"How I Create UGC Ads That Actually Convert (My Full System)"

I don't care what you're selling. In 2026, social media is a crowded place. And if you want to grow as a creator, a brand, or even a dropshipper, you have to make UGC videos. The reality is, most UGC videos fail because they look like ads instead of content. So this is going to be the most important thing you're going to have to get right. My name is Scoot. I did $488,000 last year with a single dropshipping product, and the UGC was the engine behind it.
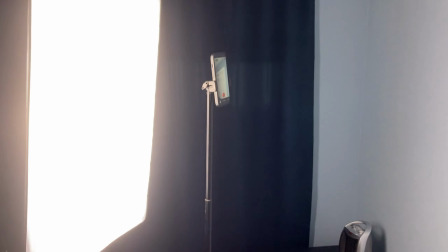In this video, I'm going to walk you through my exact process from scripting videos to editing videos.
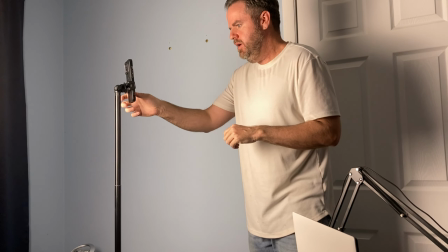And get this, we're going to do a full UGC build from start to finish. Basically a free course.
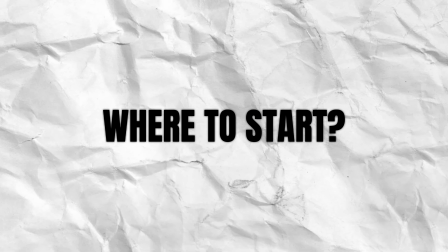Only costs you a like and a subscribe. Where do we even start? Today I'm making videos for this purple whitening strip right here. Now I'm going to show you two ways to shoot a UGC. The first one being the easy way. So first, I'm going to hop on my phone here and search for other sellers of the purple strip. All right, so after a minute research, I used Amazon. I found my biggest competitor, and the company is called Dr. Dent. So the next thing I want to do is I want to go on TikTok. I'm going to start finding viral videos by searching Dr. Dent.
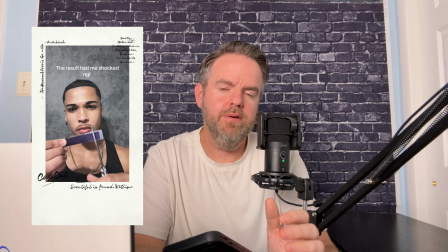All right, I like this one right here. I'll put it right here. So what I'm going to do is I'm just going to watch this a few times to like kind of absorb it, understand it.
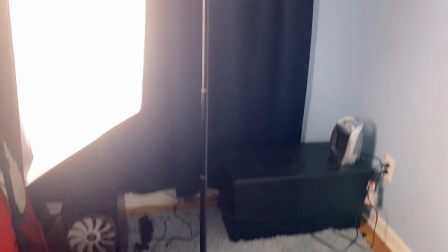And with that said, I'm going to get started shooting this video. I got my cheap Amazon tripod and a light I also got off of Amazon.
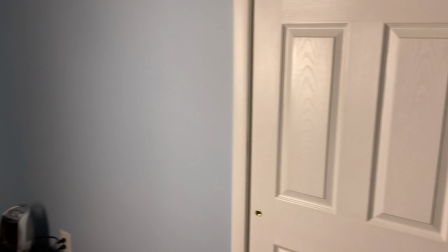It's a soft light, soft box, if you want to call it that. I'm just going to shoot with this the background. It doesn't really make a big difference.
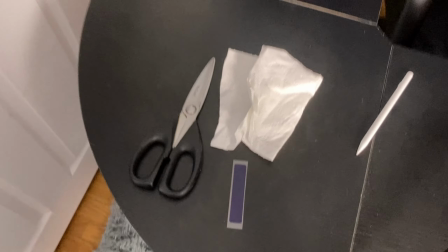All right, check it out. So I got my strip here, my scissors, my paper towel. All right, so let's get to shooting.
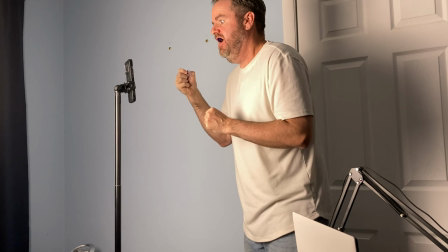Now I'm basically just going to copy that viral video I found word for word. Now you're going to trip over your words a bit, and that's normal.
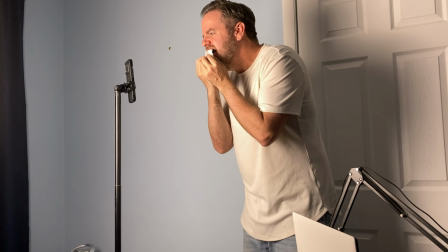That's what editing's for, and we'll get into that later. Just for now, take a deep breath, talk into the camera like you're talking to a friend. Okay, that was fun. Now that the video's shot, I'm going to dive into CapCut now and show you how I edit. And if you use like Adobe or another app to edit your videos, it's fine, because I'm going to be doing a lot of basic stuff that you could just do in those apps as well.
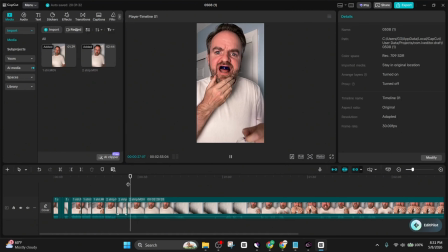When I get done importing the files in, I'm going to start with trimming this long video into very short clips.
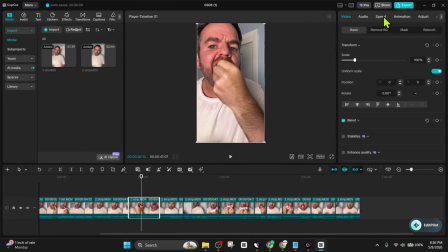Once I have all the clips placed where I need, I'm going to add a title hook.
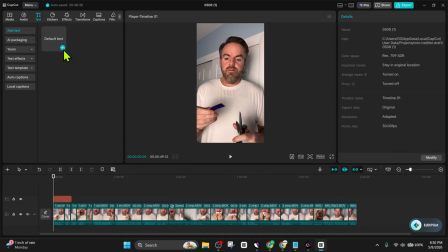Think of these as a hook that leaves the viewer with curiosity, because it's very important to keep people on your video. That's how your video lands on the main For You page and goes viral. For this video, I'm going to copy the viral video, and I'm just going to write NGL, means not going to lie, the results had me shocked.
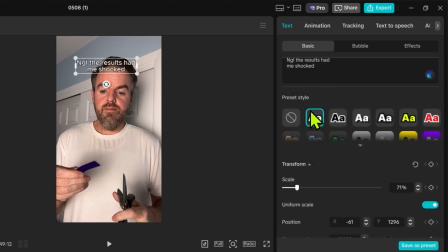The idea is to start with a visual or text hook and then get into the product reveal as quick as possible, but keep them engaged along the way.
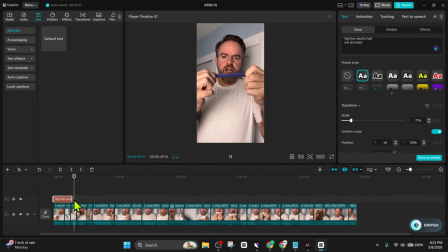This particular video has like a story built to it, and the viewer needs to keep watching for the end result.
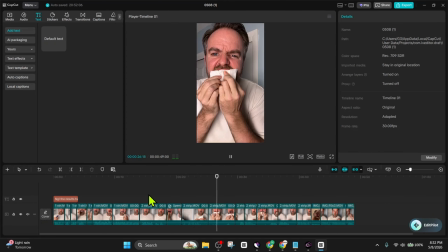Now make sure, whatever you're selling, doesn't matter what it is, to add facial reactions. No one wants to watch a boring person. Be dramatic. Be over the top. Social media is one big acting gig. So in this case, when I reveal the product, I start to crash out.
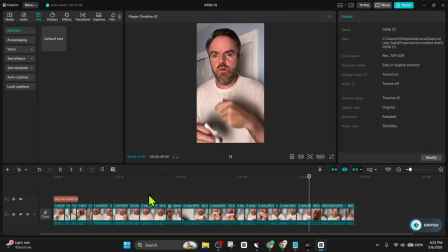And at the end, I'm going to add the call to action, but sell it like you're doing them a favor.
I left the link down below for you guys. An absolute must-have for stained teeth.
So let's go ahead and watch the whole thing.
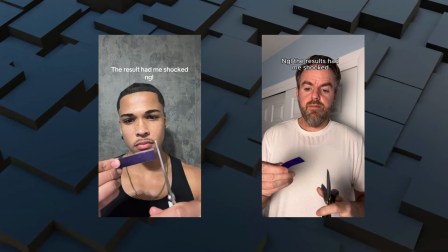They said to cut it in half, peel it, stretch it, and stick.
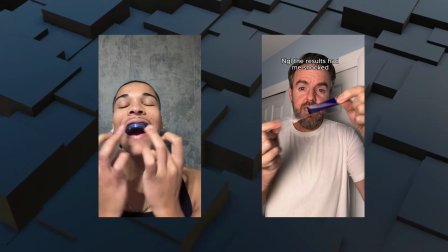They say to cut this, peel it, stretch it, and stick it.
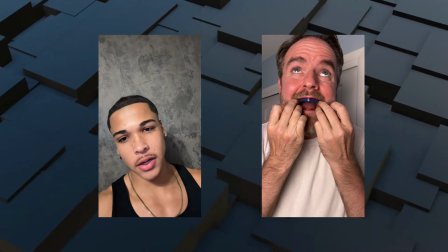And I only did my top teeth because I want to see what my bottom teeth look like compared to my top teeth. So I'm going to wait 30 minutes and I'll
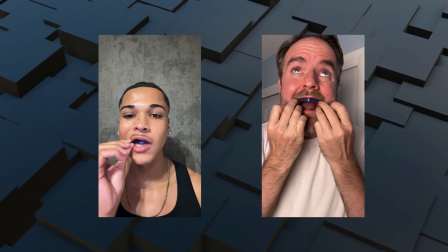be back. All right, it's been about 30 minutes. I shot everything, so let's see the results. Now I only did the top because I want to compare it to the bottom.
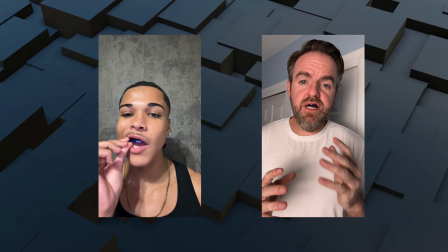So I'm just going to let it sit on my teeth for 30 minutes. We'll check back in and see how it comes out.
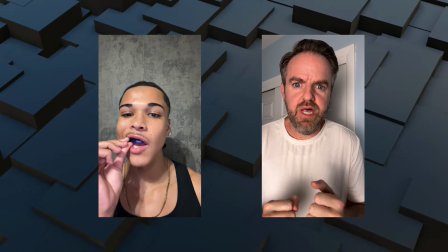Dun, dun, 30 minutes is up. Let's peel. Hey, hold on.
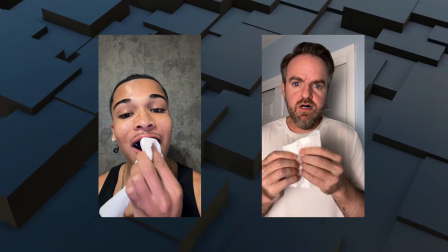Ha. Okay, now let's try this. Hey, look how purple my teeth are.
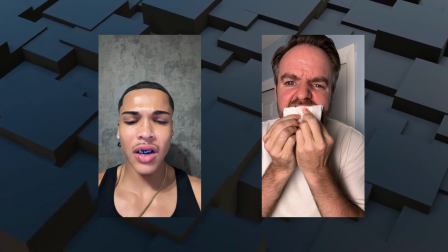Oh, let me keep wiping.